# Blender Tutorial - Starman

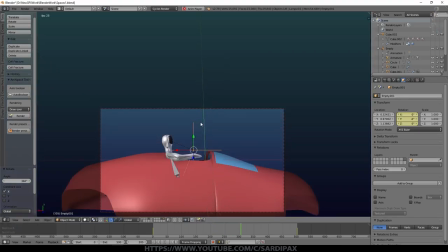So if we go back to the beginning, press play, you can see the camera is rotating with the car.
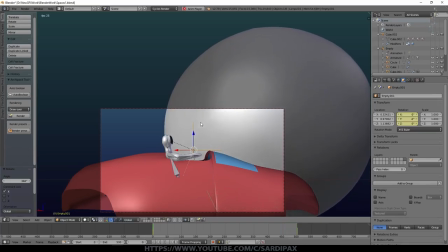We of course don't want the sun and the earth to be rotating. And if we look through the camera, it looks as though everything, the car, we're all stable,
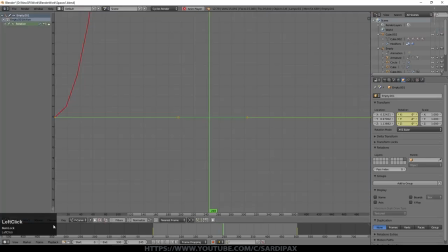everything around us is moving around us, which is what it would look like. The only thing I would say is you notice how it slowed down and then sped up again?
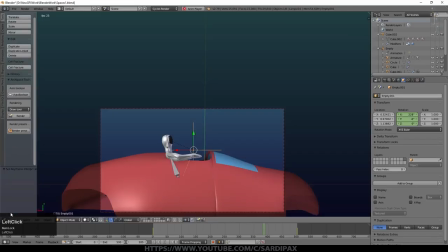And that's because of the default Bezier curve for the animation.
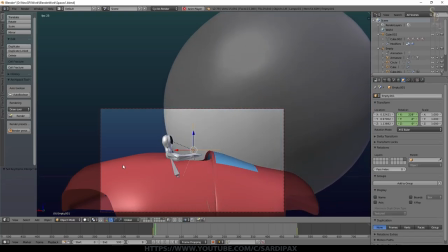So if we go to the graph editor, go to key, interpolation mode, and set it to linear.
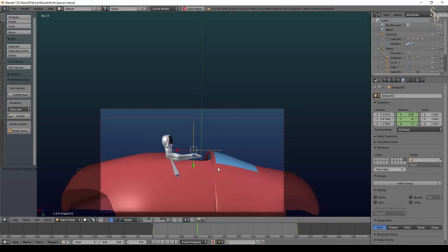And now there won't be that speed up and slow down. It will be the same speed. And because it's 360, it'll actually smoothly go from the end of one part of the animation to the beginning of the next. So you can loop this animation endlessly and there's no obvious seam.
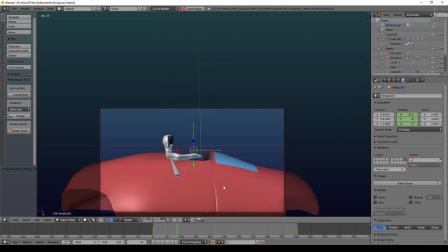So that's a nice handy thing to do, but you need to type in that 360 up here. Otherwise it'll just put 0 because it says, well, you've come back to the beginning.
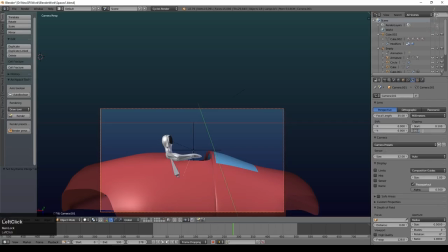So then we'll just do one final little bit about the rendering. So I'm just going to let it come round to a point where we might get the sun in the scene. What we may need to do is to set the clipping on the camera. So it's the default is 100, especially if you've got your sun and or earth a long way away, you'll need to increase it.
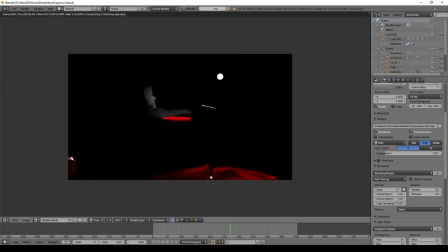So let's set this to 2000. And there you can see our sun's just appeared up there. So now we've got our sun model in the scene. I'm just going to go for 50 samples and let's render that. So that's fine.
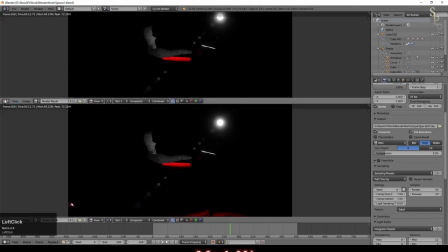We've got a bit of the earth reflecting in the side of the car there. And we've got our sun. Now, the reason that it's just done that is because I'm using my original file to show this.
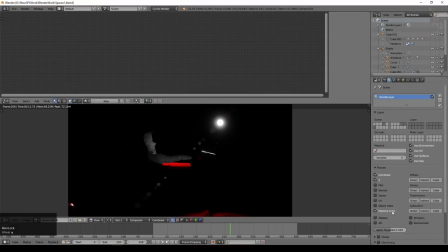So I'm going to show how I created that, first of all, that glow effect and this ghosting effect here. I'm just going to show you the node setup for that. The first thing we need to remember is when we render, we need to do a material index pass.
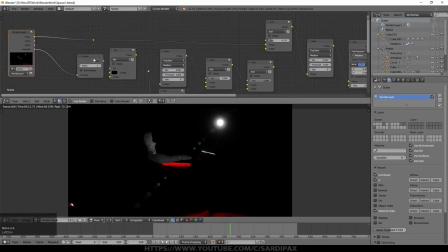That's not selected by default. We then need to come bring up the node editor and select this point here. Don't be intimidated by all of this. I'm going to go through it a bit at a time. But to get that, to start to work on that sun, as it were, we need this ID mask.
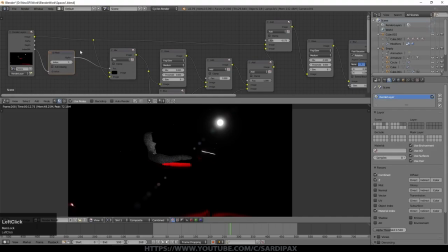So that goes into index MA, which won't be there unless you've done this material index pass. And because I set the sun material to an index of 1, I needed ID mask set to 1.
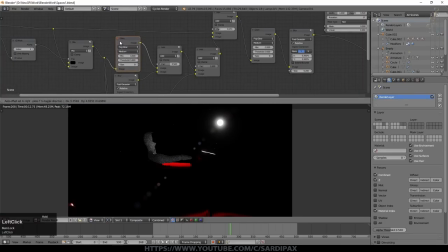What that does is it says have a 1 or a white spot come out if that material is in the image.
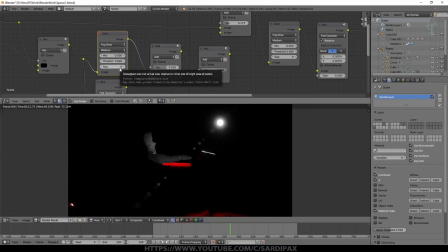So that then mixes between the original image and whatever's on the other input. So I've just got black on the other input.
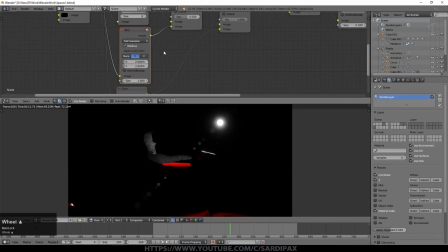And then I'm adding a glare node. I used fog glow with a mix of 0 and a threshold of 0.6 and a size of 9. So that's quite a large size. And then I'm also used that image. So this is just the image of the sun ball that I created.
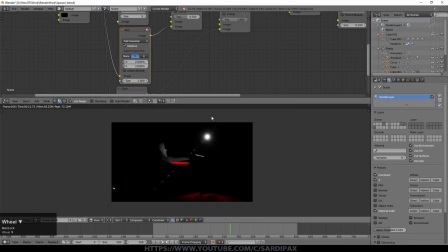I added a blur, fast Gaussian, aspect corrected for Y, because when you blur things,
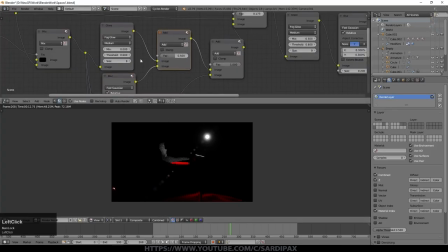if you don't correct it, they'll tend to be stretched on one axis, which you may want. But if you don't want that, then aspect correct it.
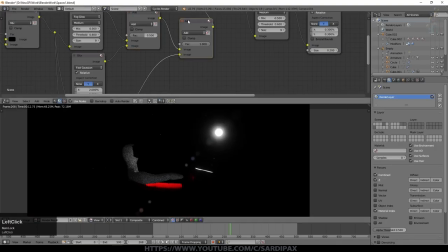And the reason for it is because I've got a wide view rather than a square view. So I used 2%.
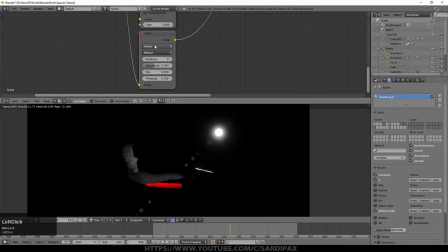I then used an add node to add both of those together. So that just gave me the sort of glow around the sun. That went into another add node, and I took another version of that image into a glare node this time again, but with ghosts selected.
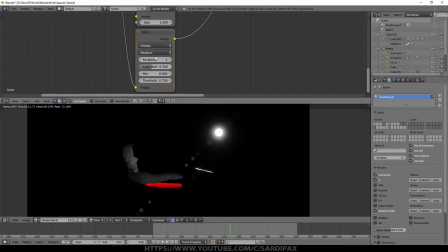So ghosts are these, which is effectively simulating light reflecting within the lens of the camera. You'll get it in your own camera if you point it at a very bright light source. Set to medium. If you set it to high, it will try to produce ghosts for much finer detail, but it will take a lot longer. And obviously with an animation, you need to be careful about how long your individual images are taking to render.
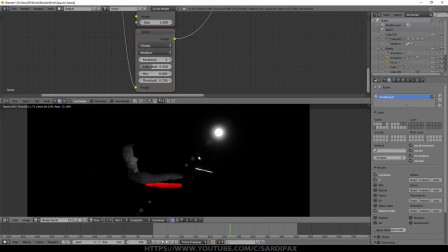So medium is fine for most purposes. I set it to 3 iterations. That affects the number of these ghosts. I set the color modulation up to 0.35. I think it's 0 by default. And that just gives you these slightly different colors, which simulates the different coatings on the lenses that are usually for anti-reflective or UV absorption and so on.
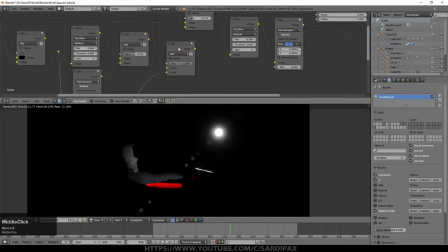Mix I left at 0, so that means you get both the original image and the modified image. And I set the threshold to 0.7, so that's where it starts to, as it were, trigger the ghosting effect.